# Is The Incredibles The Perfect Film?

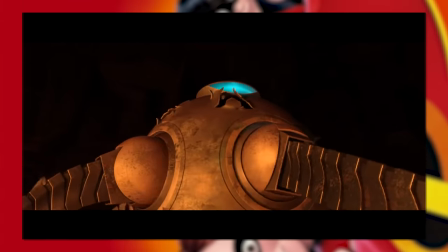[12:09]
Once the stakes build up, we've then got the fighting against the Omnidroid, Meeting Syndrome, the plane scene,
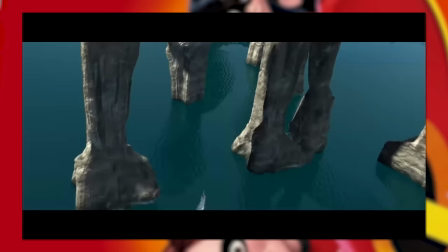[12:15]
Helen sneaking into the island base, Dash running on water, Violet learning a new power while she tries to take a bullet for Dash,
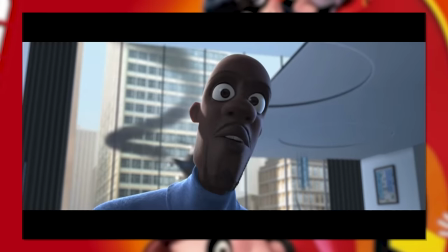[12:22]
and of course, where's my super suit. Iconic. It's literally to the point that I really wouldn't change any of the elements in this film.
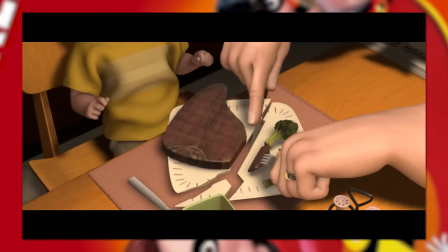[12:31]
Maybe that one line about fixing a table that never really broke, but that's such a minute nitpicky point to tackle.
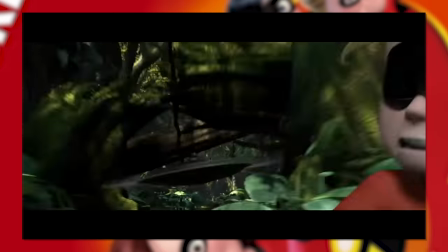[12:37]
Moments like the 100 mile dash are things that have been permanently ingrained into so many of our memories as
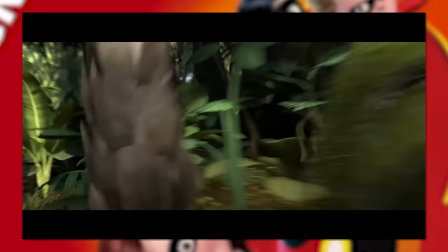[12:43]
being that perfect fantasy scenario of being to act truly free as a young energetic kid.
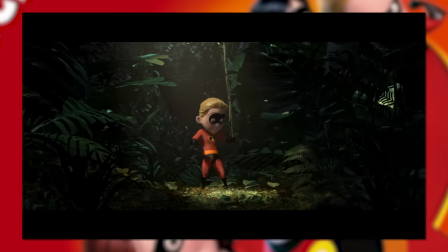[12:49]
And boy does it feel empowering to see how much he can do. As a hyperactive kid myself, you can bet the moment I got out of this movie I was speeding along the street.
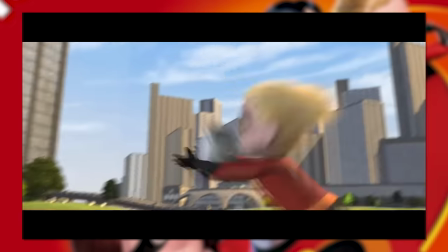[12:58]
It was just something I had to do. But of course all those Those fantastic moments wouldn't have really been nearly as punchy if it wasn't
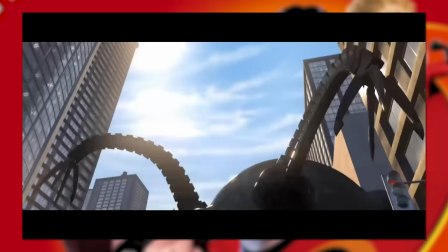[13:05]
for one particular asset of films that really gets pushed under the rug with more modern movies,
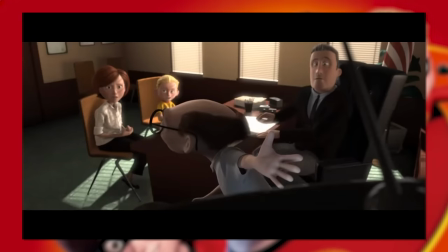[13:10]
the soundtrack. Pixar has a pretty good track record of their sound department, but I think The Incredibles has to be one of their absolute best.
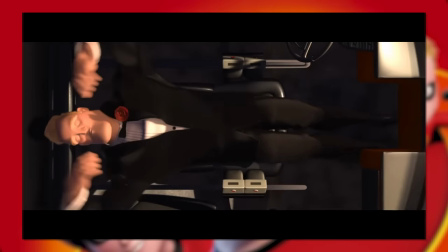[13:19]
Perfectly mimicking that general superhero slash spy like tone across the entire runtime.
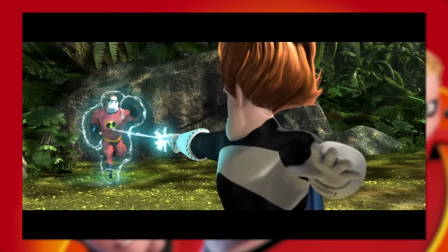[13:26]
Making it truly feel like your classic brassy 60s powerhouse of fantasy.
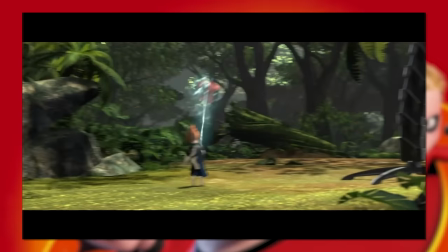[13:30]
But it goes beyond just the types of brassy instruments that are all strung into sounds like that main theme,
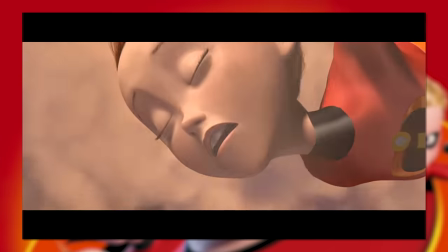[13:36]
the soundtrack adapts wonderfully to all sorts of other scenarios that the film thrusts into.
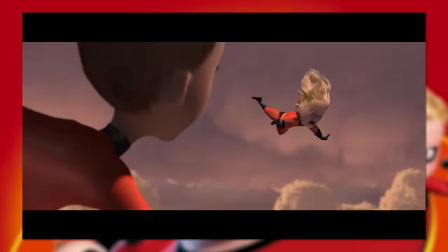[13:41]
And in all these scenes, the music heightens the moment even more.
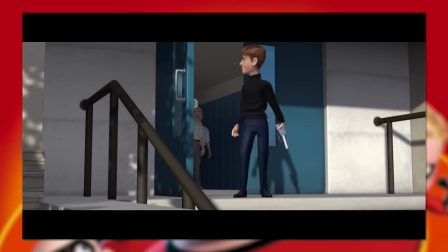[13:45]
Sometimes it plays on that innocence and shy dynamic of Violet at school with simple flutes and violins covering the track.
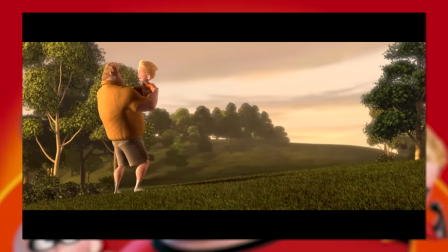[13:52]
Whilst sometimes it's a little suave and jivey as Mr Incredible gets back into his workout mojo and improves his life for the better in preparation for his secret mission.
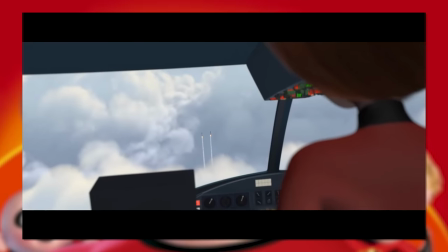[14:00]
Other times it's intense and dramatic, with drums and xylophones crashing in and increasing the speed as the climax of the film edges closer and closer.
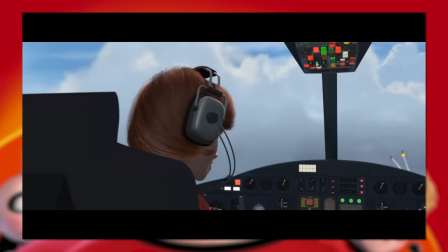[14:08]
And with examples like the 100 mile dash again,
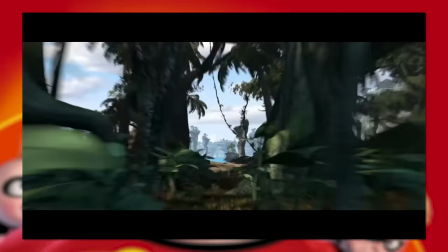[14:11]
there's so much that can be said for the constant sense of speed created through the use of those xylophones again, almost seeming to match the pacing of Dash's footsteps.
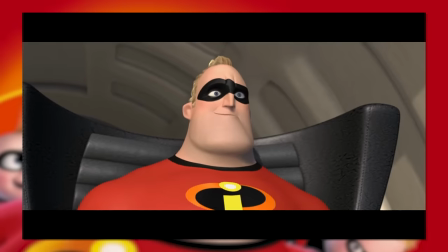[14:19]
And what only helps to add on to all of this sound design further, though is a pretty simple extra step, is the way that it is fully adaptive to the motions on the screen.
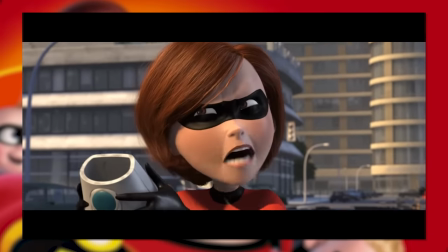[14:27]
These These orchestral pieces are fantastic in a vacuum, but of course having them interact with the action on screen really gives it that little boost.
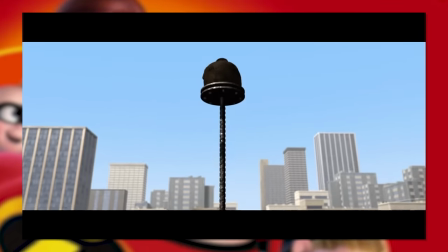[14:35]
And with the soundboard of The Incredibles being so loud at times, it really stands out.
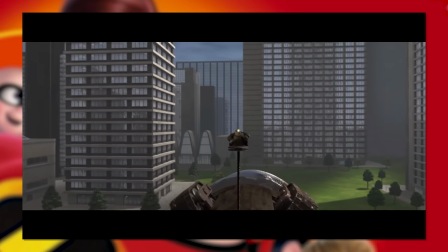[14:41]
Whenever a certain character pops up on screen, the music changes tone with the chemistry they exude.
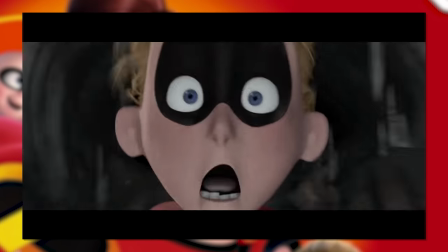[14:46]
When a character turns to react to something, the music follows in the continuation of what happens next.
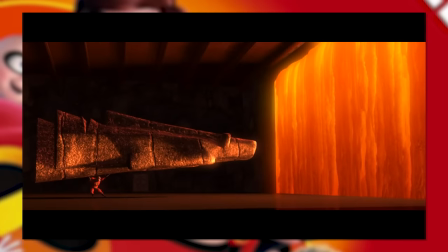[14:51]
Sometimes it's a matter of the soundtrack muting down the volume for that more spy-y stealth scene.
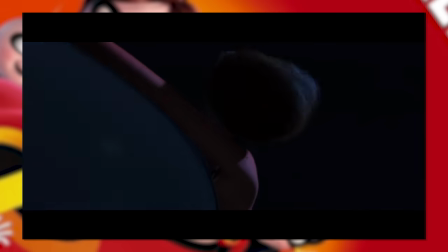[14:56]
Or the audible muffling sound of entering a tunnel. And sometimes it's that big bombastic jump at you kinda score.
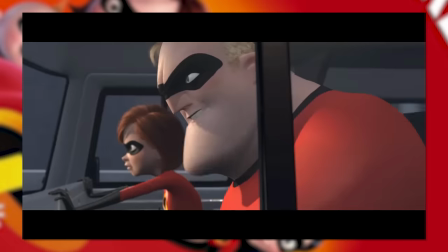[15:03]
All of it just comes together to masterfully tick off all of the boxes of it's job.
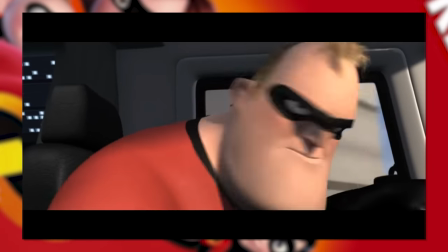[15:07]
The soundboard gives it both that incredibly unique style that stands out as its own unique design,
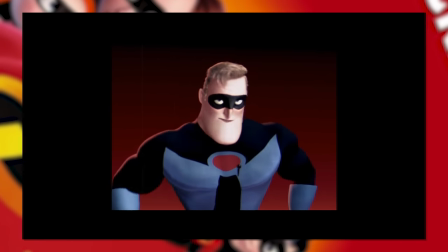[15:12]
whilst also exuding a clear homage to those 60s era Bond films and superhero movies.
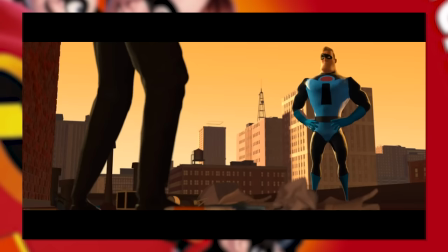[15:17]
And then focuses down on the small details to heighten every single moment of the film to feel like a well-orchestrated dance of audio and video.
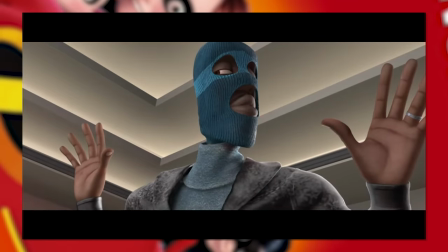[15:25]
With all that in mind, it probably wouldn't come to much of a surprise to any of you that this soundtrack was legitimately the first movie soundtrack I ever decided to get my hands on.
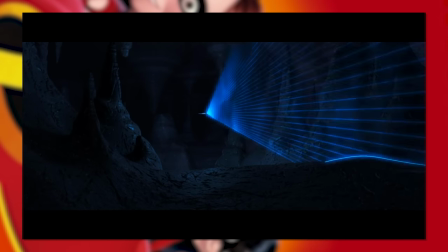[15:33]
It's just iconic through and through. But of course there is one major element of all films that I somehow haven't gushed about quite yet,
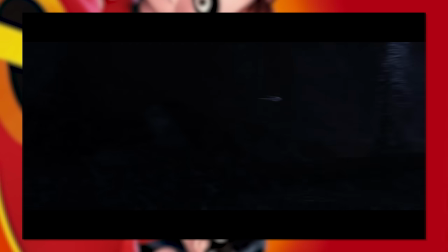[15:41]
and it's your easy artsy perfectionistic angle on any kind of film. The cinematography.
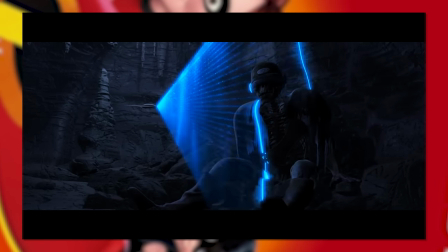[15:47]
And honestly, I wasn't expecting to have all that much to say about The Incredibles.
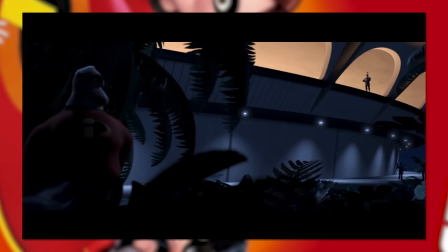[15:52]
I remember it being good and looking fairly good, but as for the actual composition of it all,
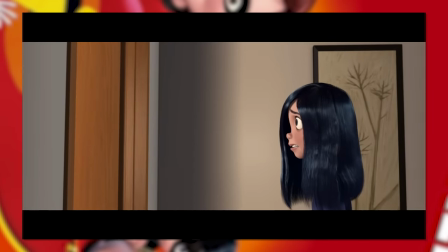[15:57]
my memory said it was all fairly standard, it's not trying to be some artsy masterpiece.
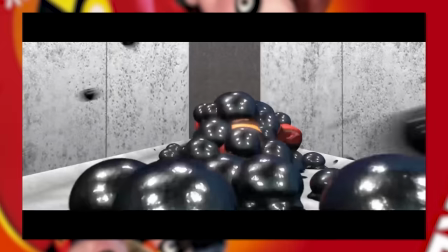[16:03]
And yet, looking over it again, I really missed out on recognising a lot of beautiful shots when I was younger.